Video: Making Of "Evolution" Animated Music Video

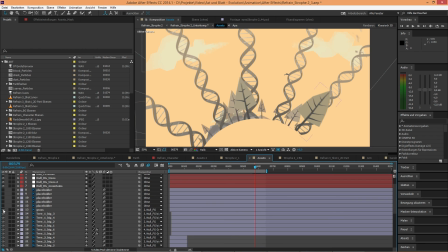Here's a little breakdown of how the background assets are composed.
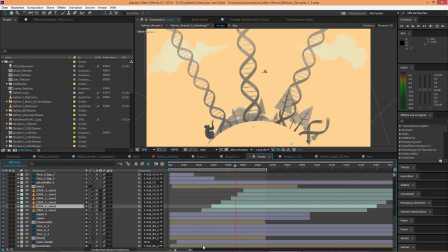I'll go into a bit more detail about these DNA strands, because these were done inside an external application, Cinema 4D to be precise.
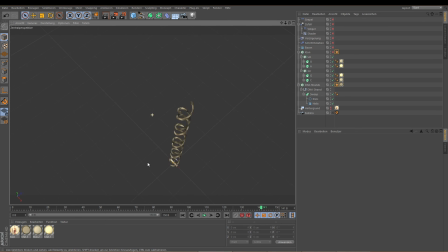Again, I apologize, I don't have any time lapses or so recorded, but I'm gonna show you how I did these. So, the strands are all made up of some sweep NURBS, 2 of them, and as you may see, they have this nice little offset that Simon notified me about.
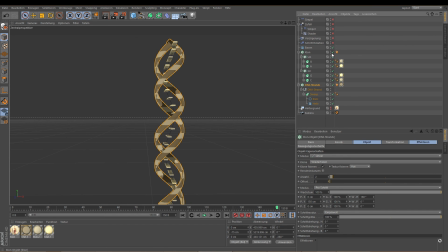DNA strands, they actually do have this offset. I had to think about that when I added like all these bases in there.
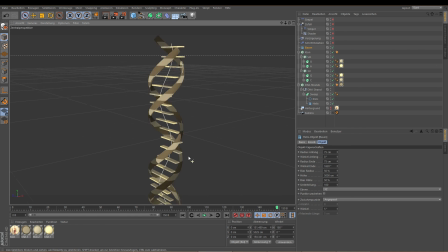I had to find a curve which accommodates for that, this one in the middle, so that they would all fit nicely in there with the rotation. So I did like a MoGraph effector which sets them off into space before they fly in. And you see it's a little bit dull and linear, of course,
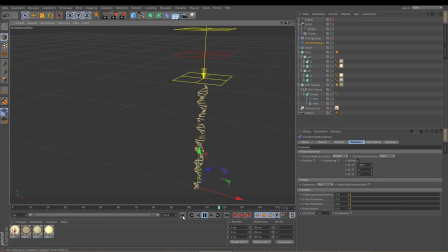so I had to add like a shader to bring some noise into there, very little noise. And of course the random effector, along with some delay to breathe a bit more life into it. I'm gonna exaggerate this for you to see.
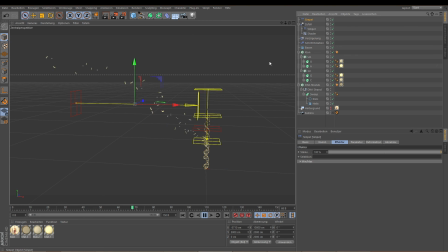Finally, I had to add another effector because they were flying a bit low actually.
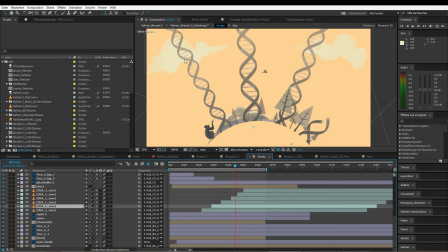This is because the Earth, the planet, is moving around. So I had to push them up a little bit more so that they don't go too low.
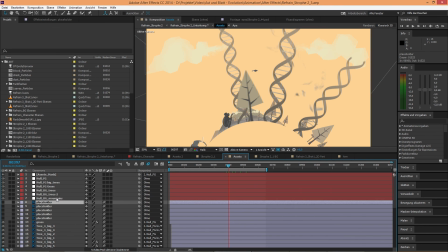So, with all the assets nicely aligned in there, all I had to do was offset them in distance a little bit.
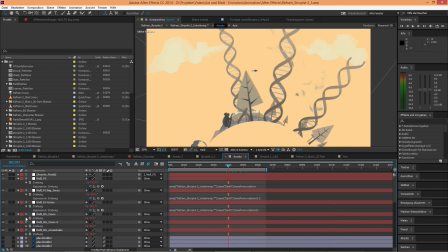I did this by creating some easy expressions. You see, all these expressions do is take the rotation of the null object and divide it so that everything in the background moves a bit slower than the things in the foreground,
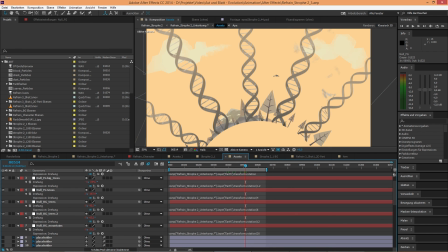so that I could create a nice sense of perspective. With all that out of the way, I was able to create a character.
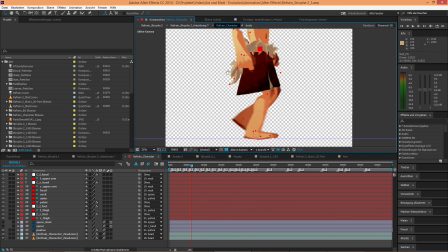Did this the same way I showed you before.
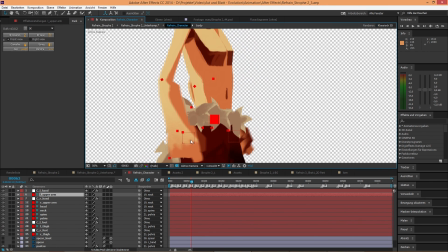That is by using a combination of the puppet tools together with the IK chains to control all his limbs and make him move nicely, and with motion blur and all the fancy things.
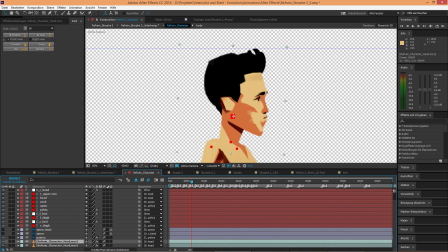His head is simply a video file
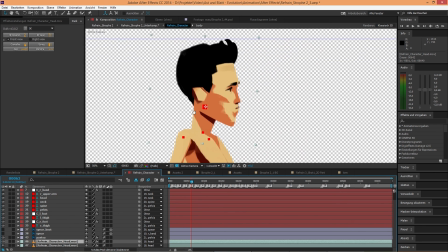imported from the other composition I showed you earlier, all to save rendering time.
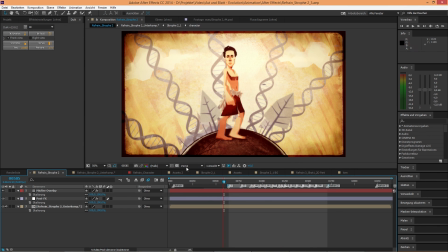So for now, this shall be it for the refrain.
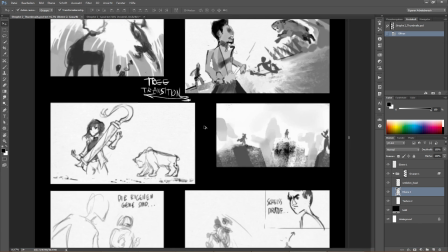Moving on, we have the second verse, which I did some composition thumbnails for.
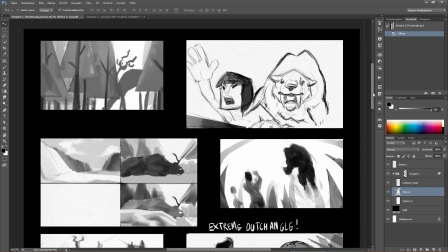Obviously, with our next stage of evolution, we are moving into the realm of perspective, and me as a 3D guy,
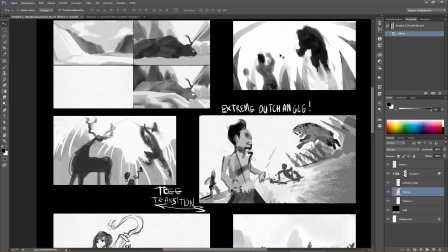I love playing with all these crazy frog perspective and kind of wide angle-ish shots,
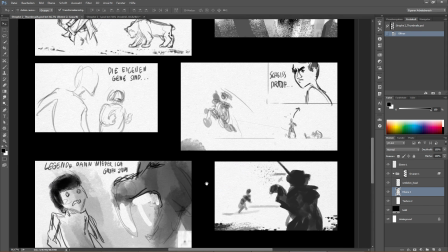with some little shenanigans here and there, as you can see. And yeah, all inspired and driven by our animatic.
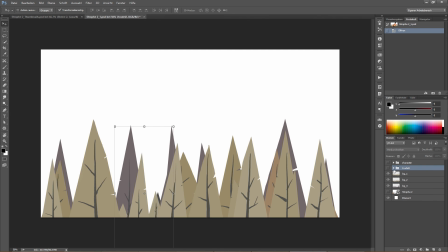Similarly to the refrain, I've built all of these into single layers and assets with everything that was gonna move.
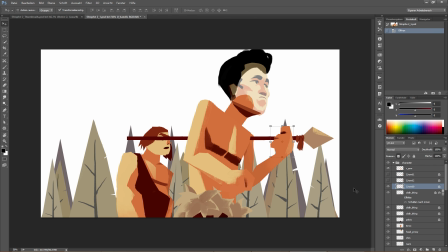Our Simon character has a lot of rotation going on, so I was able to do that by
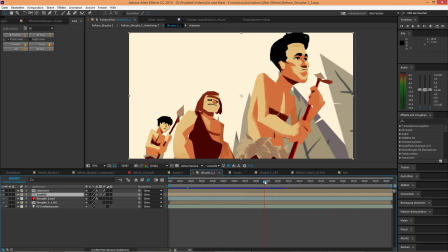manipulating it right here inside After Effects with a lot of rotation and skewing here and there,
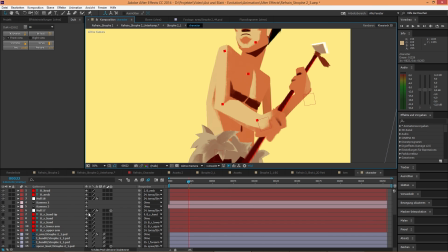and of course the puppet tool. By the way, his spear is a 3D layer.
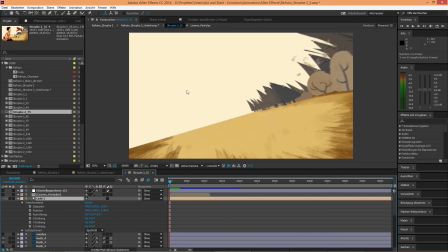Yay! Now this shot actually has some funny stuff going on here. I introduced a bit of perspective distortion by using a 3D camera projection technique inside After Effects.
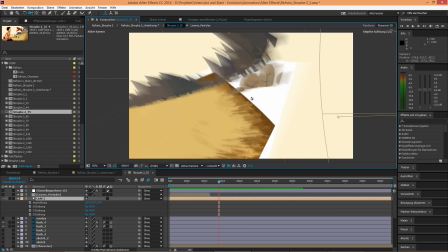You see? All the stuff is broken up into different parts.
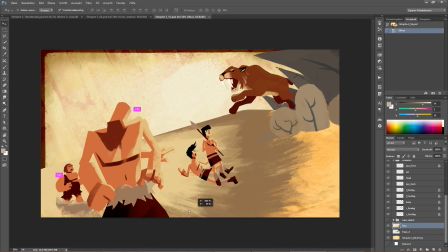This is the way I painted the texture with a huge border.
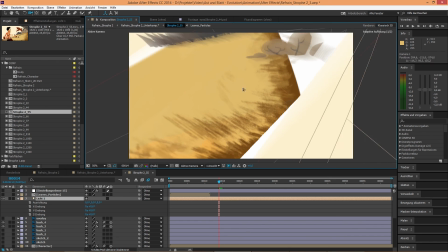I didn't want all of this to get distorted and so on.